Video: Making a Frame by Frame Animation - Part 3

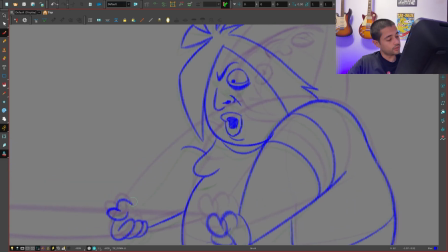I'm losing volume here in the arm. So bam. Oops. Losing volume here.
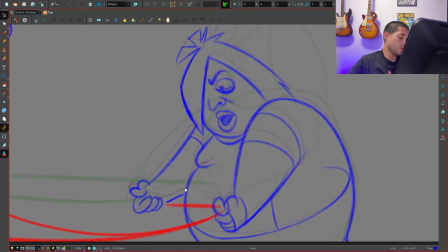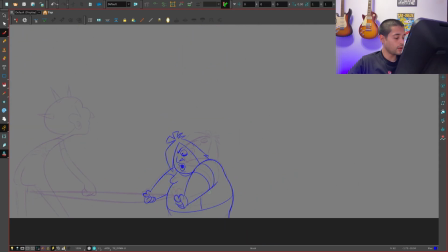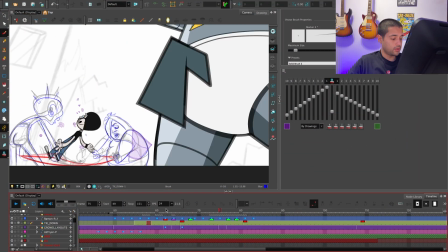Awesome. There you go. We have the first half of this dude. Bam. And then we can jump.
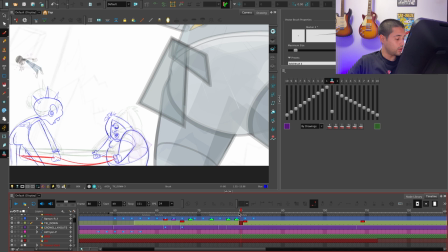I can copy and paste this one here. What the heck I'm doing? Copy and paste this one here.
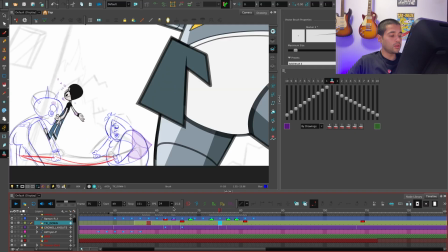So it feels like a slow out here.
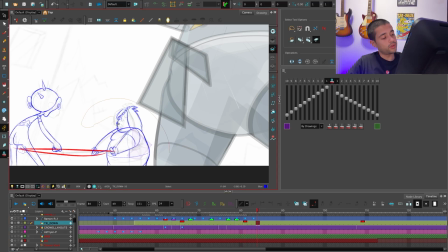And then here, I can just grab all of this and stretch it up.
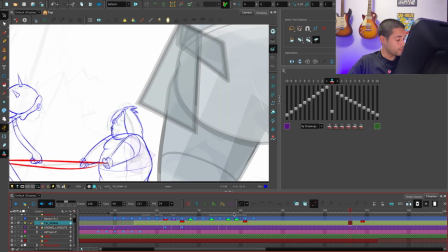No. I have to stretch this one over here.
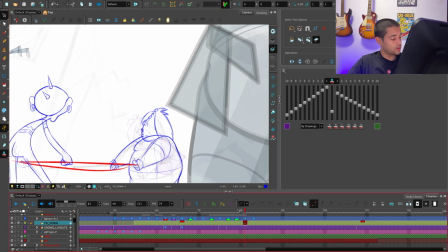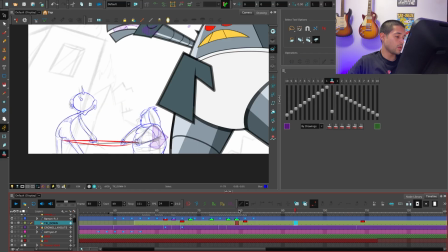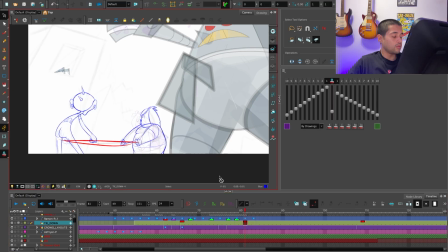And maybe the body.
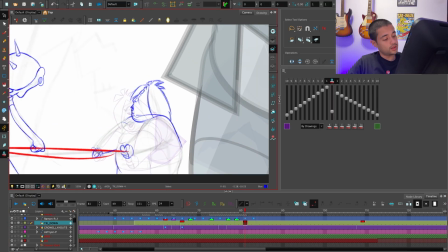Bam, bam.
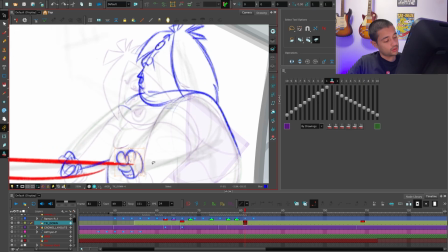Could settle and just move a little bit up.
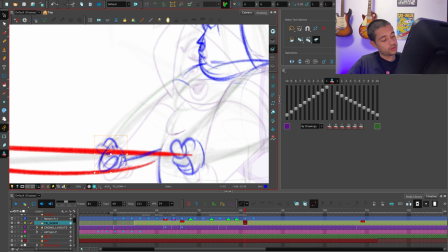So it's very limited animation here, bam.
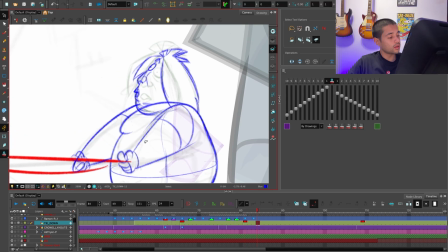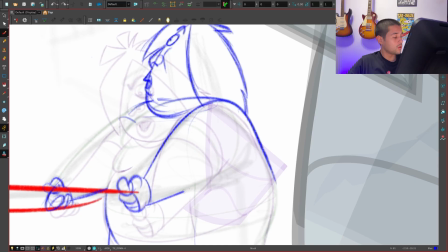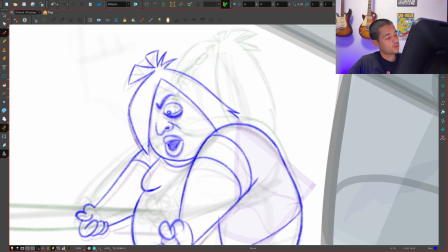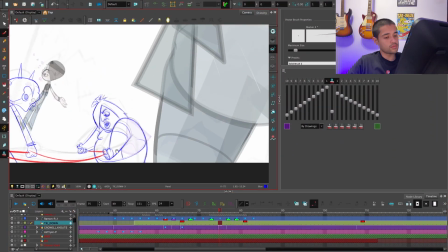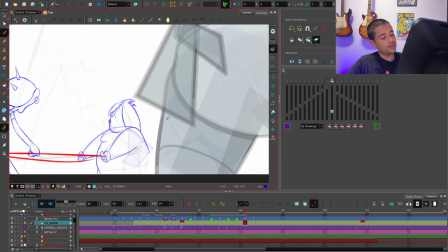Nah. Overcomplicating all of this stuff again.
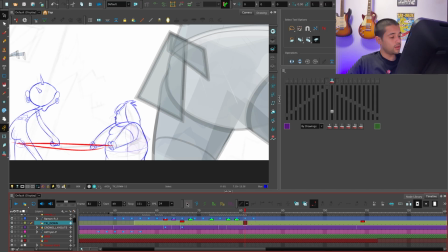You come here, duplicate, boom, just stretch a bit up. I don't want to spend years in between and cleaning this.
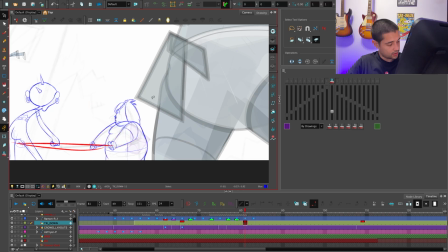In here.
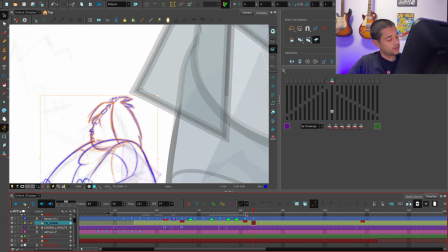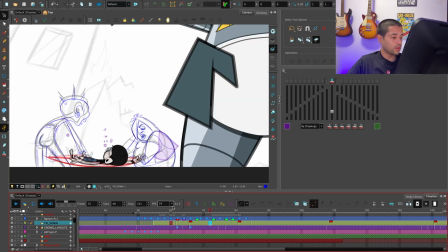Cool. Very beautiful.
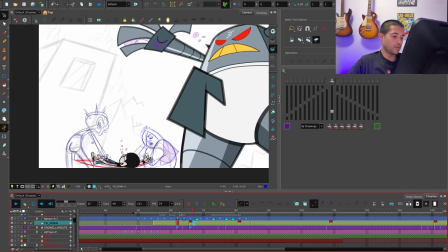So maybe these could be even earlier. There you go, perfect.
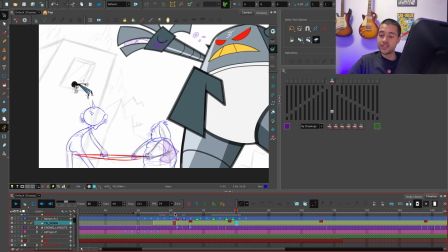Bam. It feels good. And the secret here is not only doing like
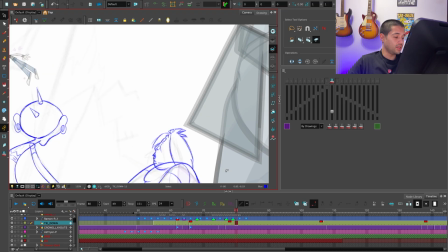I try to make a little bit of an arc.
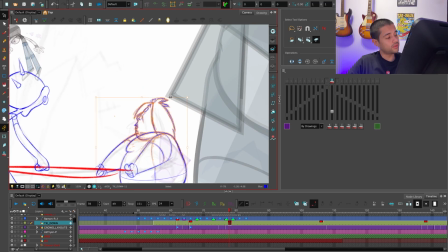So here I need to make a little bit more of an arc forward. So there you go.
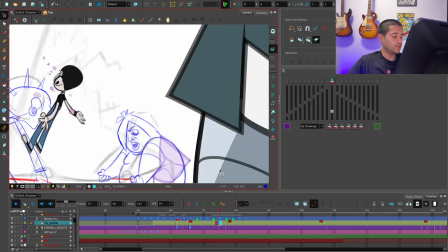It feels more rounded. It's not only like tack tack.
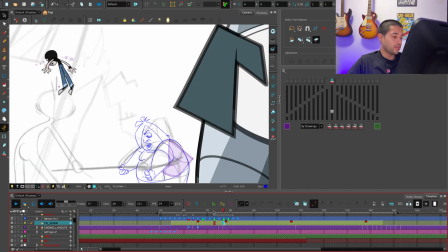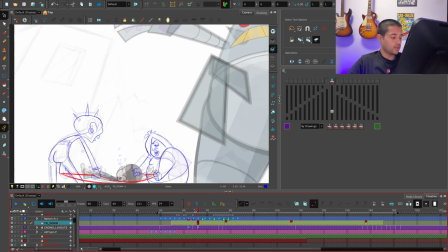There you go. And
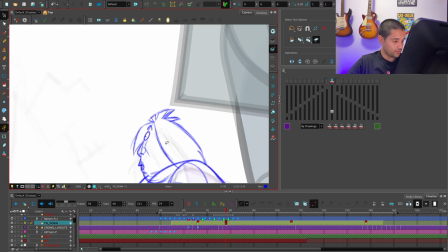maybe on this one, you can even open the eyes a bit more.